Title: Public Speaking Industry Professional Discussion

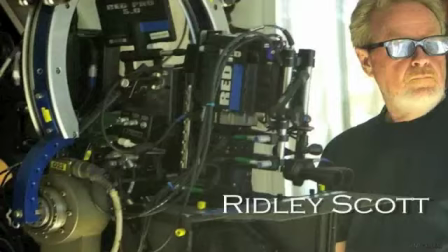Hello everyone, my name is Christopher Lastner, and the person I decided to choose for my informative presentation is Ridley Scott. And the reason I decided to choose Ridley Scott is, number one, he is one of my favorite directors of all time, and number two, I really enjoy the way he directs.
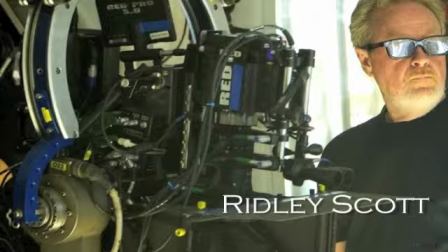He uses a lot of lighting effects, coloring, and just the way a shot is produced in order to bring you into what he's focusing on. I really enjoy it, and it makes an impact on me quite a lot.
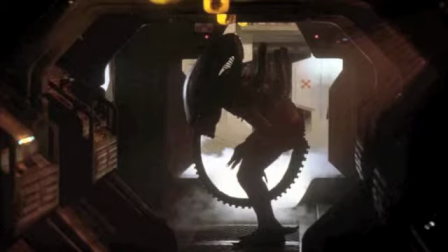Now, as you can see here in one of his most famous movies of all time, Alien, released in 1977, he uses a lot of lighting in the background to bring the character in the scene, which would be the alien, to the front and really focus your eye on it.
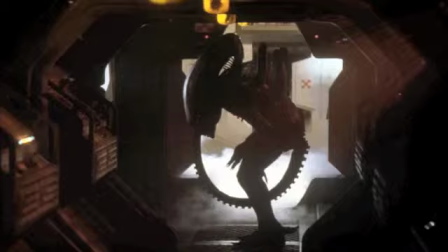Even though around it's very gloomy and dark, he really uses his imagery to point you in the direction of what he wants you to see.
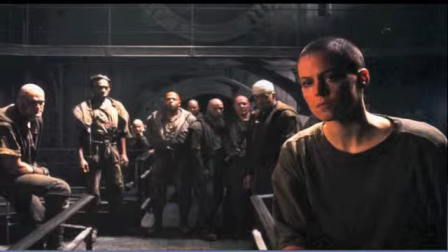In his third film in the saga, Alien 3, in this image you can see a lot of the lighting effects also and the ambience, but on the left side you can see that there's one man that is mainly engulfed in lighting along with the other men in the background,
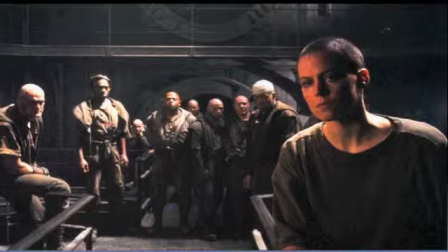which really balances out the shot due to Ripley being on the right-hand side and the more predominant character.
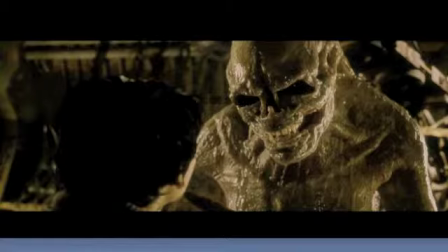Now, in the fourth film in the saga, Alien Resurrection, this film, also a great film, you can see that there's a lot of dull coloring and a very pastel-y look, and just the lighting focused on the creature itself
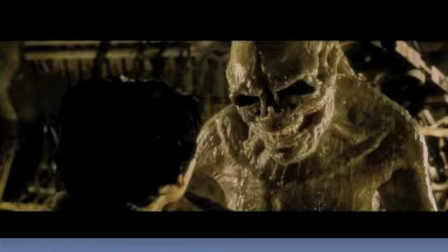really, drives fear into the viewer, which I believe he is trying to get at.
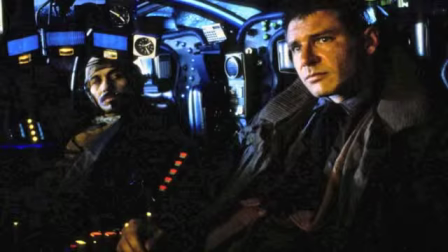Now, another one of Ridley Scott's more reputable films is Blade Runner, which at the time of release was not very popular, but has now come to light. And in this shot, you can even see the color tone usage, the very warm colors for the characters to bring them, pop them from the background, which is a very cool, damp color.
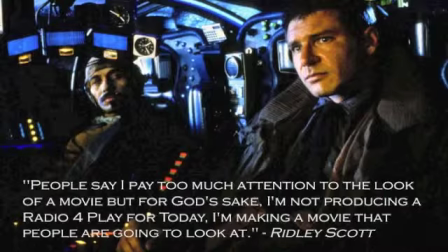Ridley Scott has been scrutinized for a lot of his work because of the fact that he focuses a lot on imagery and not so much on story, or at least as I believe, he knows the story in his head, but a lot of people just can't follow it.
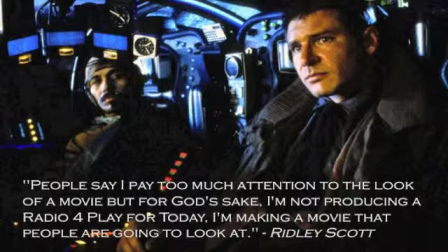And one of his quotes that I like the best is, "People say I pay too much attention to the look of the movie, but for God's sakes, I'm not producing a Radio 4 play today. I'm making a movie that people are going to look at."
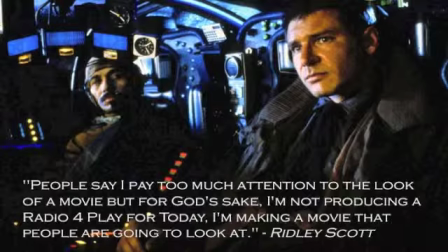And I believe this is a very strong stance because I see films and games and music as an art form, and I follow him very closely.
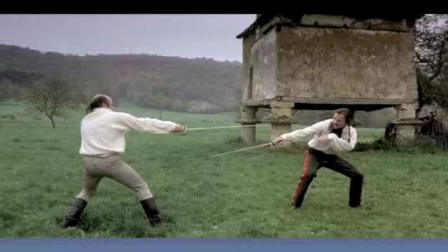Now, drawing back to Ridley Scott's very first film that he created, The Duelist, you can see in here there's not so much gloominess and along with his other dark films that he's done,
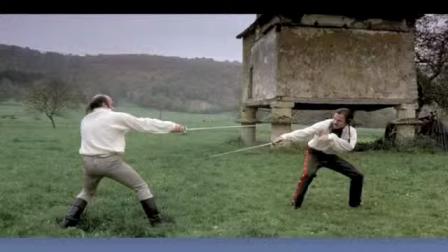but you can see that he still started here with the color tones, the very dull colors, no really bright popping colors, which started his career, and I believe started his the way he uses his atmosphere in his films.
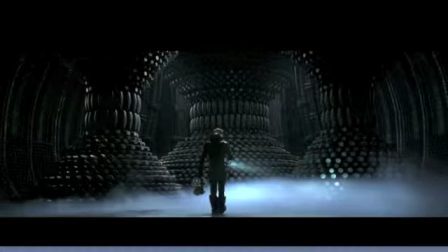Now, on this shot, his most recent work, Prometheus, which is said to be within the same universe as the Alien saga, you can even see how this relates to a lot of his Aliens movies with,
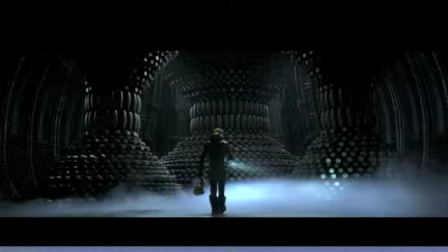once again, the lighting, and it's very dark and almost cold. You feel cold when you're looking at the shot. And I believe that's what he's trying to get at here, is he's trying to get you to feel that idea and feeling of isolation.
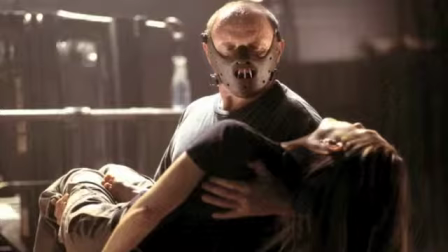Now, in a few other movies you may not know that he directed, Hannibal is one of them, and even in this film, I didn't actually know he directed this film until I did some research on it, but I love this film anyway. Now that I've seen it and knows that he directed it, I can see a lot of his influence in the film.
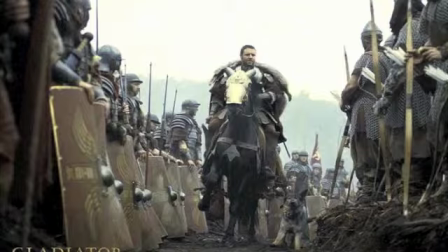Again, a few other movies you may not know that Ridley Scott directed, one of them being a very famous film, Gladiator. And even in this shot, you can see how it's very grummy, and he really brings you into that time period with the way things are set up and the coloring and the lighting and the atmosphere.
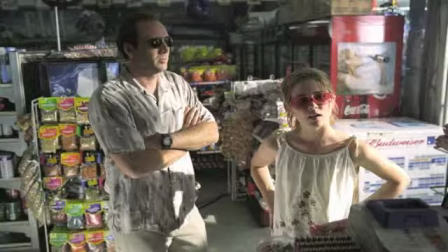Another movie, Matchstick Men, which was not a very high production film, but also a very good film.
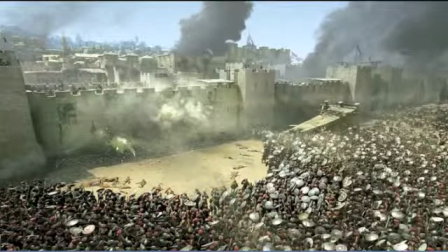Now in this shot it's hard to tell what this movie is, but many of you may have heard of the movie Kingdom of Heaven, and in this shot here you can even see, and in the entire movie that is, you can see that there's a lot of ambient lighting going on.
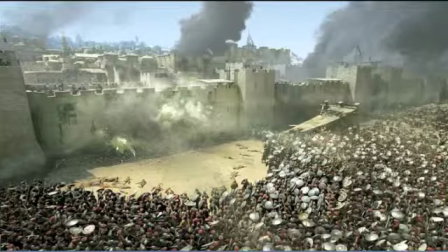There's not much coloring, no bright popping, but he still manages to draw you in and focus his image, or focus his eyesight on what he wants you to see.
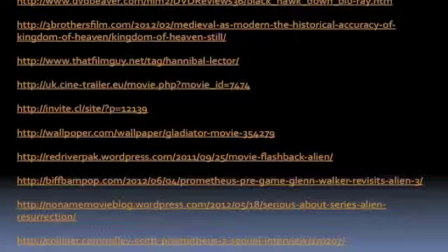So in conclusion to my presentation on Ridley Scott, I would like to just shed some light onto why I find him a very strong director, and besides the fact of him having a very distinct point of view and using a lot of techniques to their full potential. Back when I was younger, I grew up in Baltimore, and I would have to say when I was about 5 or 6, I went to a science center down in Baltimore near the harbor, and they had a movie exhibit, and they had a bust of one of the aliens from the first Alien. And ever since then, I have been, I was probably 5 or 6, so obviously I was terrified of this creature, and ever since then I have loved the whole Alien saga. Even though up till now I'm ashamed to say this, but the movies give me the creeps, and I think it's because of that experience. Another thing I would like to say, it's kind of funny. Last night I watched a movie, American Gangster, which I did not actually know was directed by Ridley Scott until I was actually doing this presentation. I was looking around for movies that were directed by him, and I saw, wow, I watched the movie I didn't even realize. And now I look back on it, I can really see a lot of the different techniques that he's used in this movie, even though I did not know it was directed by him, along with, like I said, Hannibal, I did not know. And it's something I keep an eye for, because it's just, I'm a very big fan of setting the mood for a film, and even if the story is complete garbage, if it has a very distinct feel to it, such as a movie of like 300 had a distinct feel to it, Sin City had a distinct feel, anything that's unique I find very intriguing, and I hope you guys like my presentation.